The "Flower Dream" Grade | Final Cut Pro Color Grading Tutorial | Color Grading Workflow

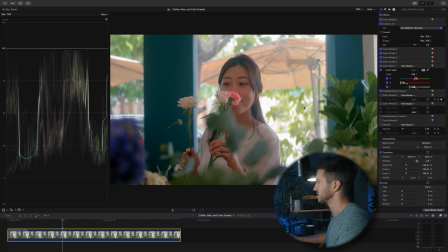1497s
And we also took out some saturation, I believe, in this green here, so it's not too distracting, so our focus is on her. Then we started to shape our light here by adding a shape mask and decreasing the exposure on the outside of the shape mask and increasing the exposure on the inside.
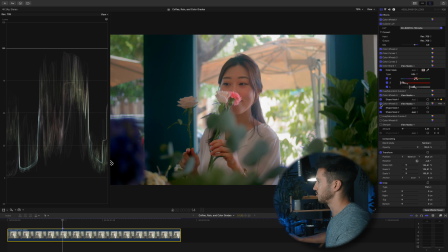1516s
Same with these two.
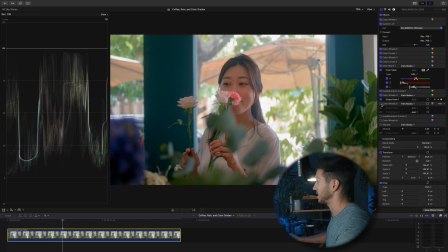1518s
This one we shaped it a lot more, so our eyes are kind of pushed in to her since she is the focus.
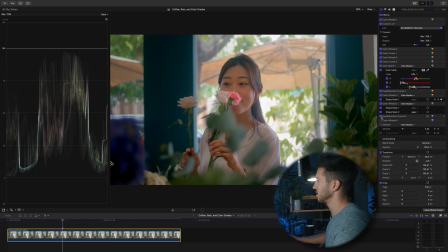1526s
Next thing we did is corrected our skin tones just a tad. We just took out some of that pink and red and added a little bit more of that yellow and orange back into our shot. And the last thing we did was raised our shadows since our shadows were being crushed right over here in this flower,
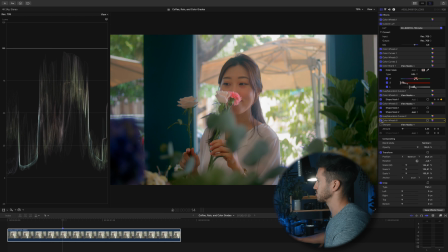1546s
and we just raised that a bit. And then for the final touch, added a bit of sharpening by using a shape mask and having it just affect her. Now, if you have multiple shots of this, obviously you won't be able to keep on some of this shaping of the light,
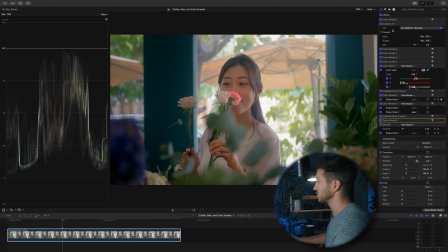1561s
but if you wanted to delete those, so you just have the base correction and the stylized look and stuff, you can do that. Just delete them or delete the ones you want, and then go down to Save Effects preset, name the preset whatever you like, save it in one of these category lists, press save, and then you can just find that in your effects browser.
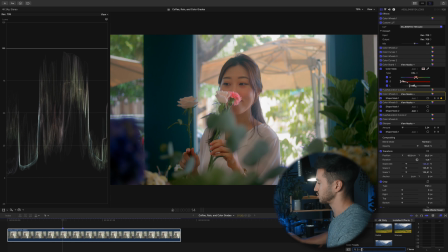1587s
So if you have another clip, find it in your effects, search it, and you can drop it onto those other clips.
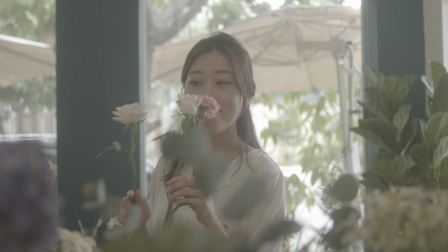If you guys enjoyed this, it would mean a lot if you would press the thumbs up button and leave a comment below, because that does help the video do a lot better. And I also want to hear feedback too. So if you guys continued enjoying this series, I'll keep it going, but you have to let me know. Subscribe if you have not already, and hopefully I will see you guys next week. Have a great day.